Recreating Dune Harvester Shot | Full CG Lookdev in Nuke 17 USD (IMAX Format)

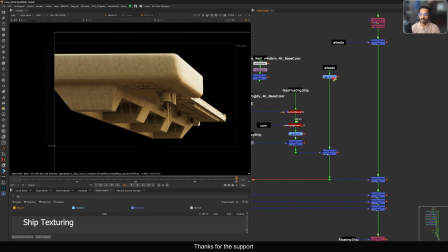I'm using that USD system to do the texturing.
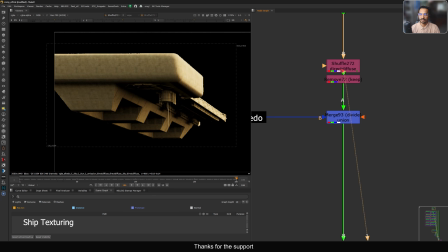So where I did the texturing, in this case I did the texturing in the diffuse side. So we have this diffuse direct and we have this diffuse indirect.
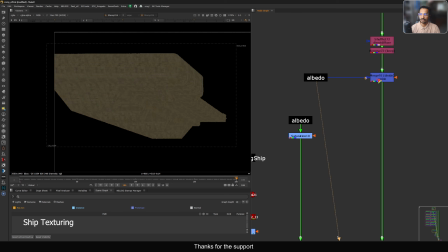So I'm replacing the texture from here using my albedo to do the divide. Now there is no texture, only the light. Then I have this albedo here where I'm doing multiply, and before doing multiply I'm just doing some desaturation, adding textures using this USD system.
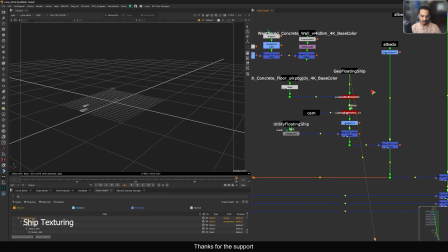So I have this my floating ship here as a USD file. So you can see, so there are two ones. So one is just for the shadow, and this is the one you want to see in the camera.
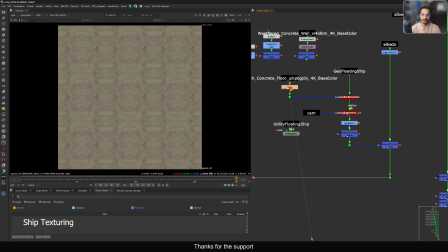Then I'm using this texture and tiling them few times and doing a geo bind to apply that material here.
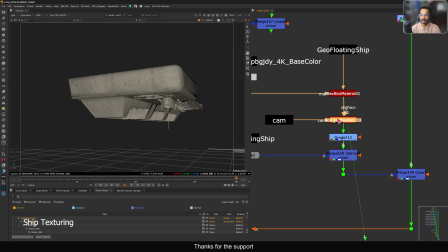Now you can see it's applied on that in the shape. Let's view from the scanline so you can see it better with the proper high rates.
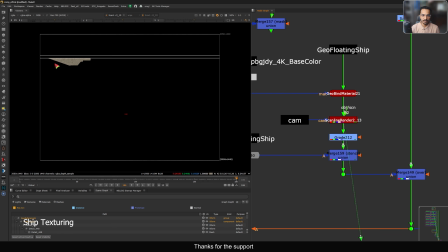I don't know why, but this thing little bit slow because maybe it's a very early version of Nuke 17.
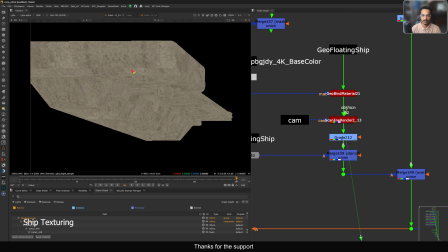Now hopefully in the upcoming versions of Nuke 17 it gets faster and better, but as of now this is the texture you get.
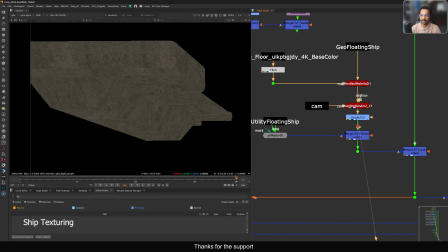It's pretty good. So what I did, I did some light, I just darkened this part, and in this,
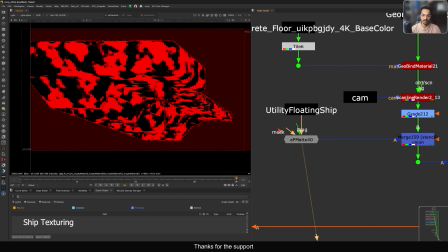using this utility passes to add a noise using this AP matte, you can just go here and you can just, by the way it's off, you can just turn on, you get the noise. And from here I did a stencil to remove noise in some area,
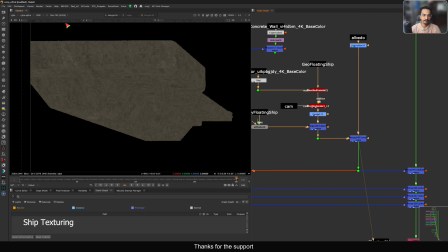and in the albedo I just over it here because I match the color, otherwise it is looking very bright.
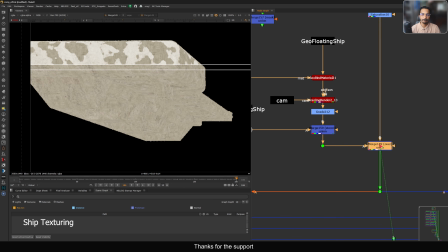So matching the color, now we have a texture breakup. Before it looks very flat, repeated, now it's breakup.
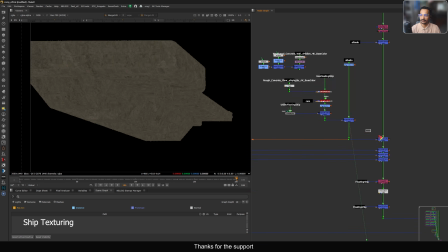Now you can see it's not repeated now. Then I did a multiply. Now you see the difference.
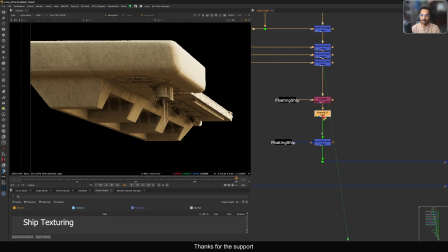So you break the texture like this, and then all the passes are coming on top. Copy alpha, divide, and here I did the multiply.
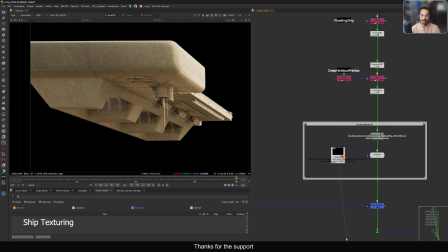Now some brightness and hold out, and this is the retexturing part.
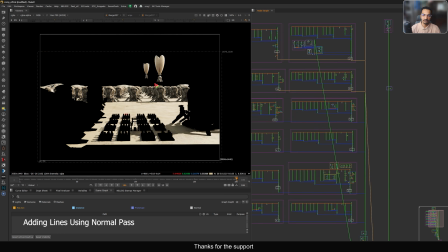So similarly I did the retexturing on so many things. I will show you one thing.
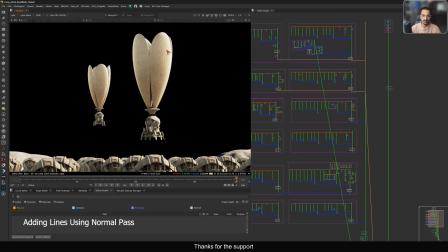So in this floating ship you can see these lines and everything. Let me show you that.
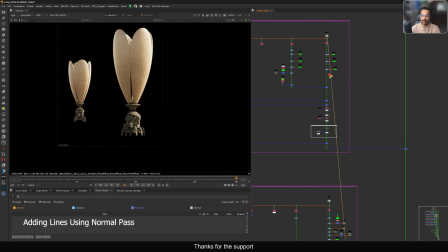So this harvester balloon don't have anything like that, but you see at the end, you see we have these lines.
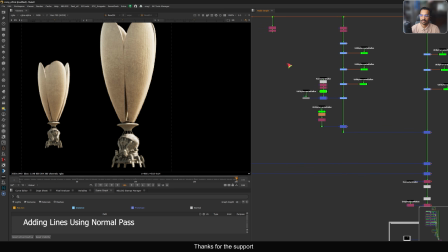So how I added that lines, it's very simple, because I created because we have the utility passes, so we can use that.
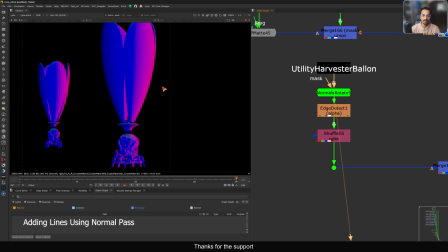So we have this balloon harvester utility passes, and I created this and using this normal pass, because let me just show you. So we have this normal pass. So this one is like it's like a normal path, and then we have the normal shader.
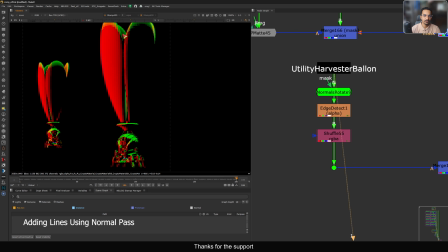So here shading level normal path. In this you can see the polygons and all. So that is exactly what we're going to use, these polygon shapes.
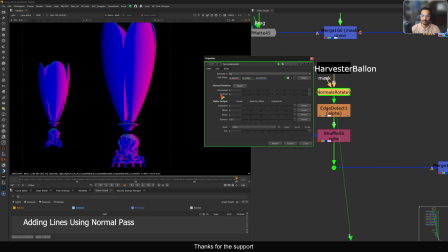So using this normal rotate, you can just select that in G, and you can just rotate your light, and you have this kind of alpha.
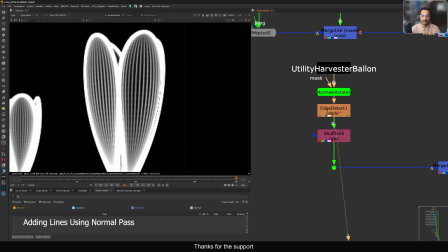Then what I did, I used this edge detect to give me this more alpha.
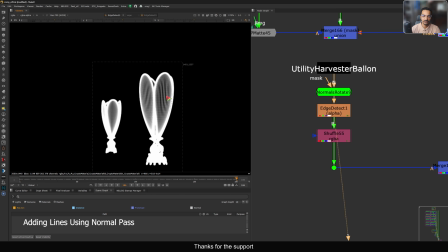Don't worry about this bright thing, because it will gonna remove based on the alpha.
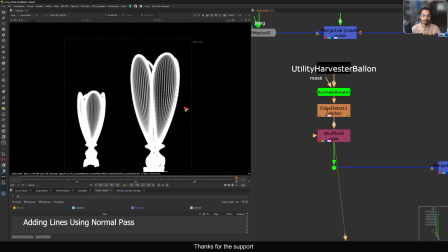Then I shuffle out to make it in RGB as well. Then I multiply this on top of my sunlight.
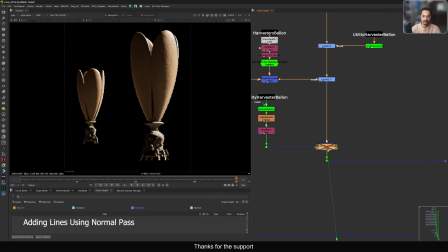So this is my sunlight, I just multiply it here. So now we have this kind of shapes.
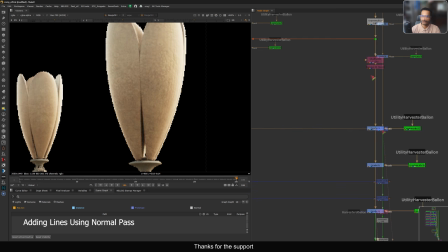Then it is gonna merge with the skylight. So we have these lights. So we have these lines coming on. So which is pretty good. And why I'm adding this thing, because in the reference as well we have that line. We see this IMAX. Now you can see this type of lines we have. So I just want to add that in my balloon as well.
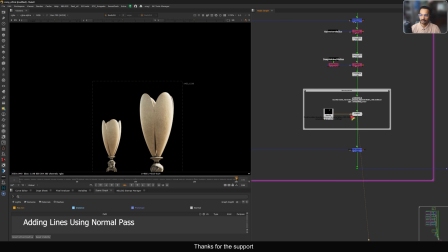So from here to here, if I show you the precom, we have that line, and this is
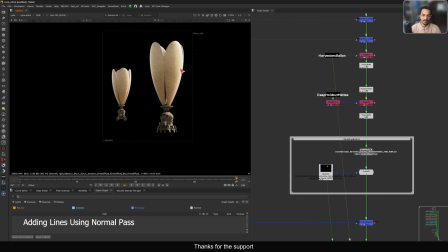our raw render, and this is our color corrected and the lines, and these are small things I did.
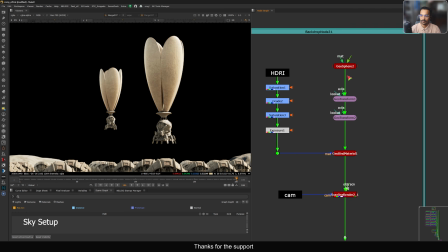And this side we have this sky is very simple. Same thing using this USD system.
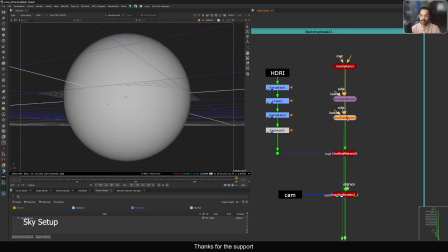So we have this new geosphere, adding some transformation, geobind.
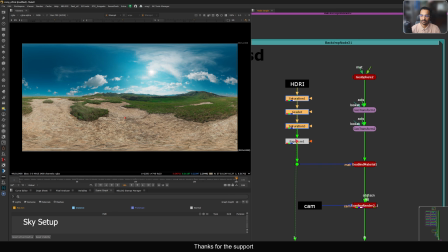In that geobind we have this HDRI. Before plugging HDRI, I did this much of correction to make it color like this, Dune style. Then geobind using scanner render, and we can only see this much area. Now you can see this much of color grading I did. So just let's go one by one. Desaturating, adding that warm color here, again desaturating and just exposing at the end how much I want.
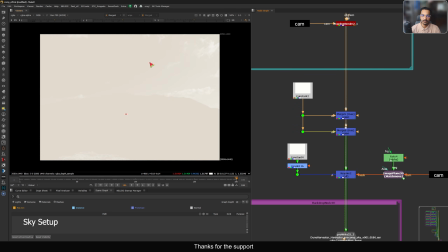And then here just filling this area with the color. So in this side I want flat color, and in the other side as well I want flat color, because based on reference.
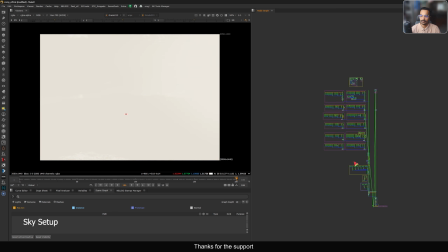And I did the precom, and at the end I think I did a little bit of exposure up. So if you see the IMAX, you can see it's almost flat. So that's why. In here I have some thing I will show you when we merging everything here.
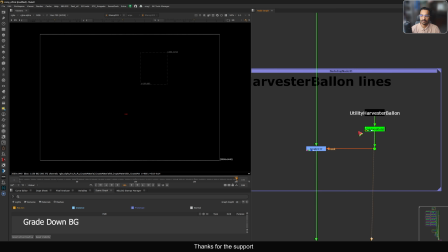So this small part is for that harvester balloon. This harvester balloon with the crypto matte, you can see we have these wires here.
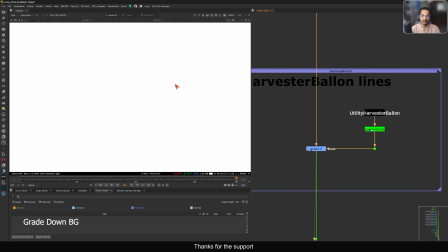Okay, so I took that alpha and I graded that plate to basically darken it, because at the end when I'm merging this thing, it's very tiny that we are not able to see this lines here.
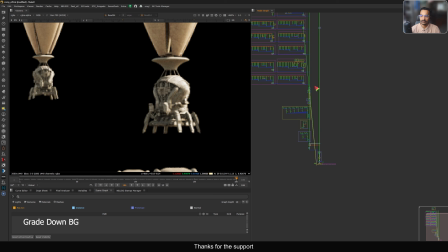So I want to make it more visible. So that's why if you down your background and then when you merge this thing, then you're gonna see all these lines here, otherwise you can't see them.
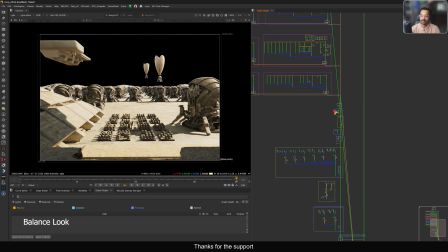Then once I did all the corrections, so this is my base render. Okay, let me just move everything down so I will show you. So this is my base render. What I mean by that, in this base render I balance the shot. So I compare from this to my slap comp. Like, let's view it here.
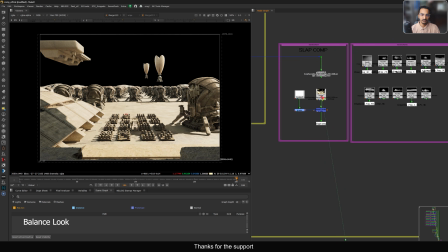So see, from here to here, this much of balance I did. A lot of corrections and adding this mountain, retexturing some of these areas, ground and this part, and see this much of balancing. The shadow as well, it's now more darker compared to it's very light. So all these things I balance.
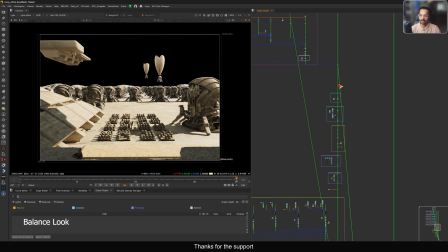So these are like a balance pass. So once I have, let me just move everything. Once I did a pre-comp. So this is the pre-comp. So now on top of that I want to add that Dune style look.
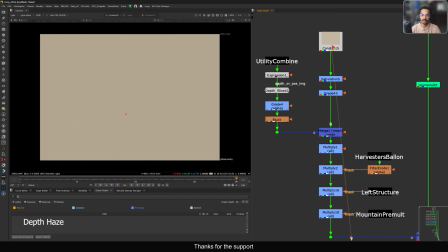First thing first, what I did this haze, just taking one constant, sampling that color from the reference.
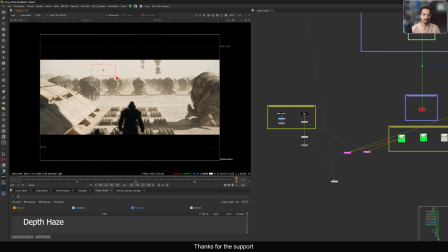So you can go here and you can just sample this color. So I sample that color and I have that color here.
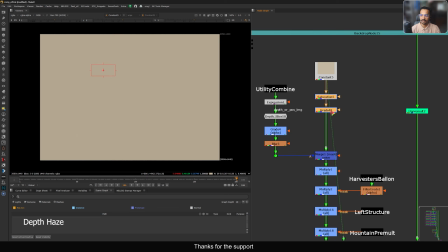So this correction I did later once I merge it here, this much brightness and all.
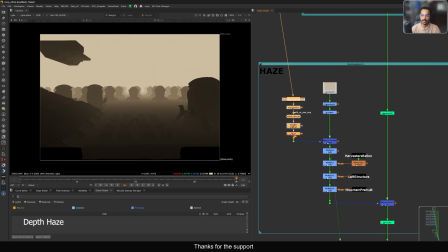Okay, that's fine. And this mask is based on the obviously the depth pass. In this side, let's see, we have this combined utility pass.
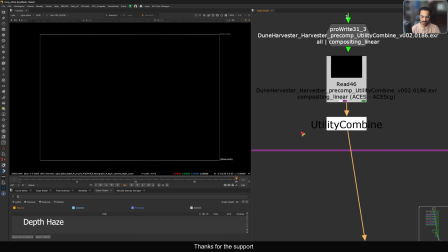If you remember, we merge all these layers and we have that combined pass. So that is exactly the thing we are using here.
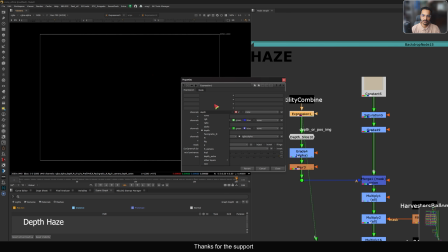I'm using this depth to normalize the depth pass,
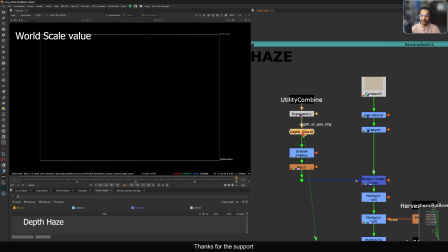1 divided by Z. Then I'm using this depth slice to do the depth pass normalization.
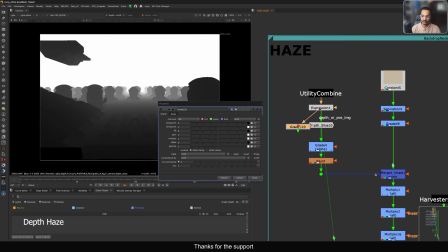So where I want, basically you can do the same thing with the grade node. You can just connect this one here and view from here.
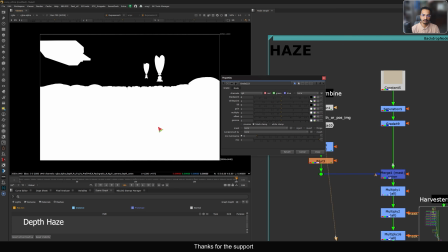You can just select your, maybe I want my white point to be here.
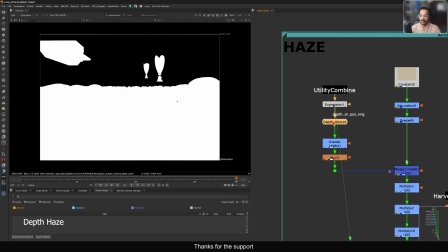Something is weird, it's not sampling, but you just have to sample these values and you can get the depth pass like this.
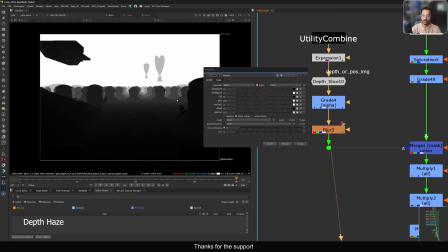Here I'm just gamma down, making it how I want, and this is with the depth pass.
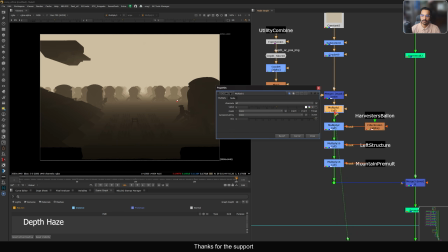Then I did the multiply down. So this is like overall multiply down.
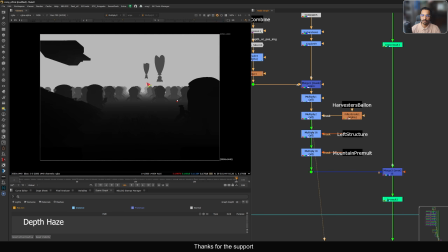Here I am just using this harvester alpha to removing the this harvester have a less haze,
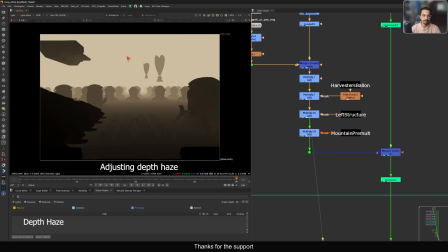and same for the this left platform, and same for the mountain as well.
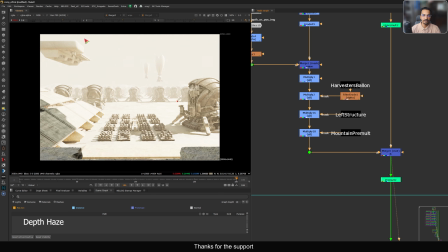I think, yeah, mountain is very less. Now everything is getting merged and we have this haze level.
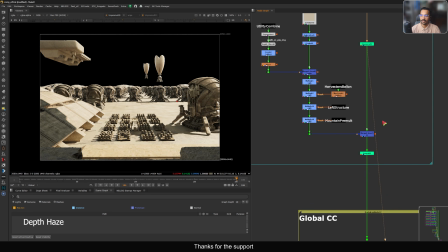Okay, and then pre-mult, because I did unpremult here and did the pre-mult here. So this is the haze pass. Now if I disable these things, you can see too much haze, and here also we have some haze which I don't want because this is very close to the camera.
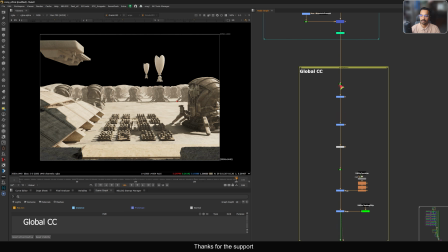So that's why. So balancing. Then we have this global CC. Now you can see how much the CC we have here, changing these things.
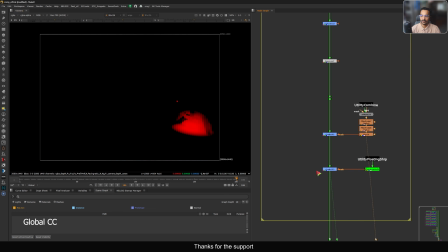Okay, so this is also some area wise changing, and this part as well.
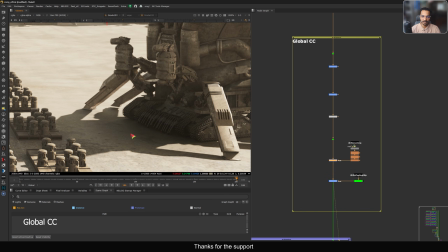So here I'm adding more shadow, making it more dark. Okay, with the crown as well, because I'm going to add a smoke on top of that.
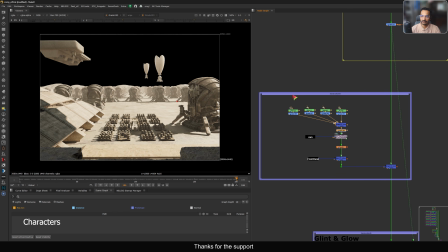So that's why. In here I am creating, let me just, so this part is for humans.
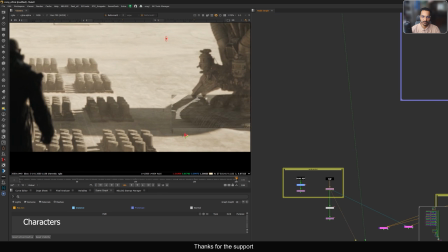So I'm creating a, if I show you the reference shot, here you can see we have those peoples, they are walking or doing something.